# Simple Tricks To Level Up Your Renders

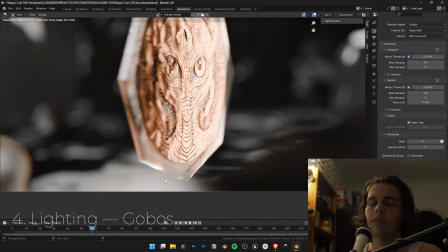Now with the animation, I've added a little bit of water sound, so it creates the illusion that it's in a forest above water flowing, because we're painting a picture with sound as well. That's why sound design is important with these type of renders.
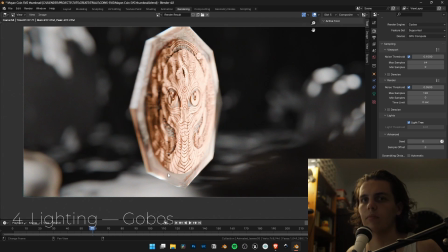If it's moving, or actually just with stills, having a sound with it also helps create a picture of the story. But not everyone pays attention or wants to do that. Not everyone has audio on their phones or whatever device they're looking at with.
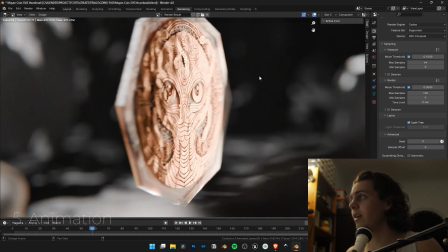Now, yeah, that's basically, then we have the movements, that is the animation.
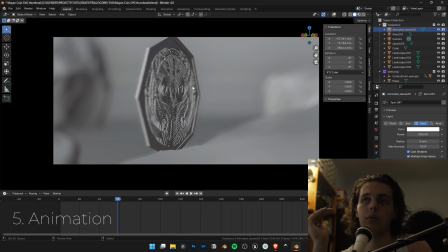You want to make it seem natural, because if you use very static, then it's gonna look very weird. Because if we use here control point animate, okay, if we're just going to create this to linear, for instance, and just,
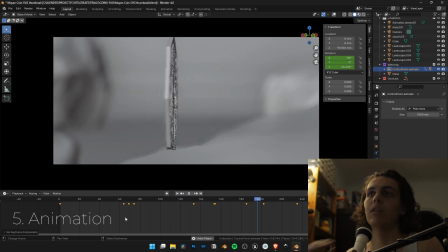you can see it's like it looks, you can tell there's something off from it. But if we use a bit more of a speed ramping curves, it seems much more natural.
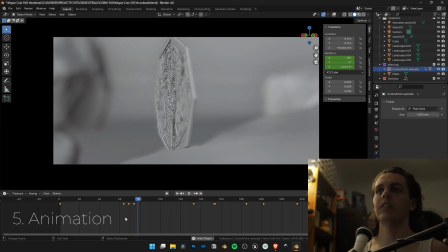It seems like it's actually floating. It's an interesting, you'll feel it, because if you see people walking in animations, you can tell them they don't walk normal because they're hand animated. Unless if it's stylized, because then with that you can get away with stylization, you get away with quite a lot.
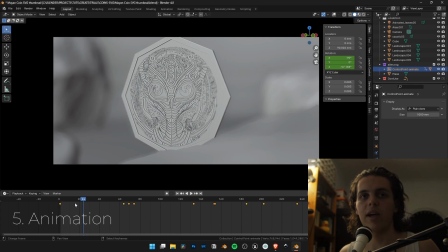But with photorealistic renders, you want to trick the brain to thinking this thing is real, even though it's completely fake. Using real photos for materials also works, because it's from real life, so it's photos in a photorealistic, it's like in the name.
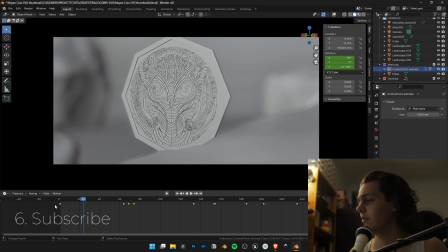So yeah, this is basically it. It's basically that.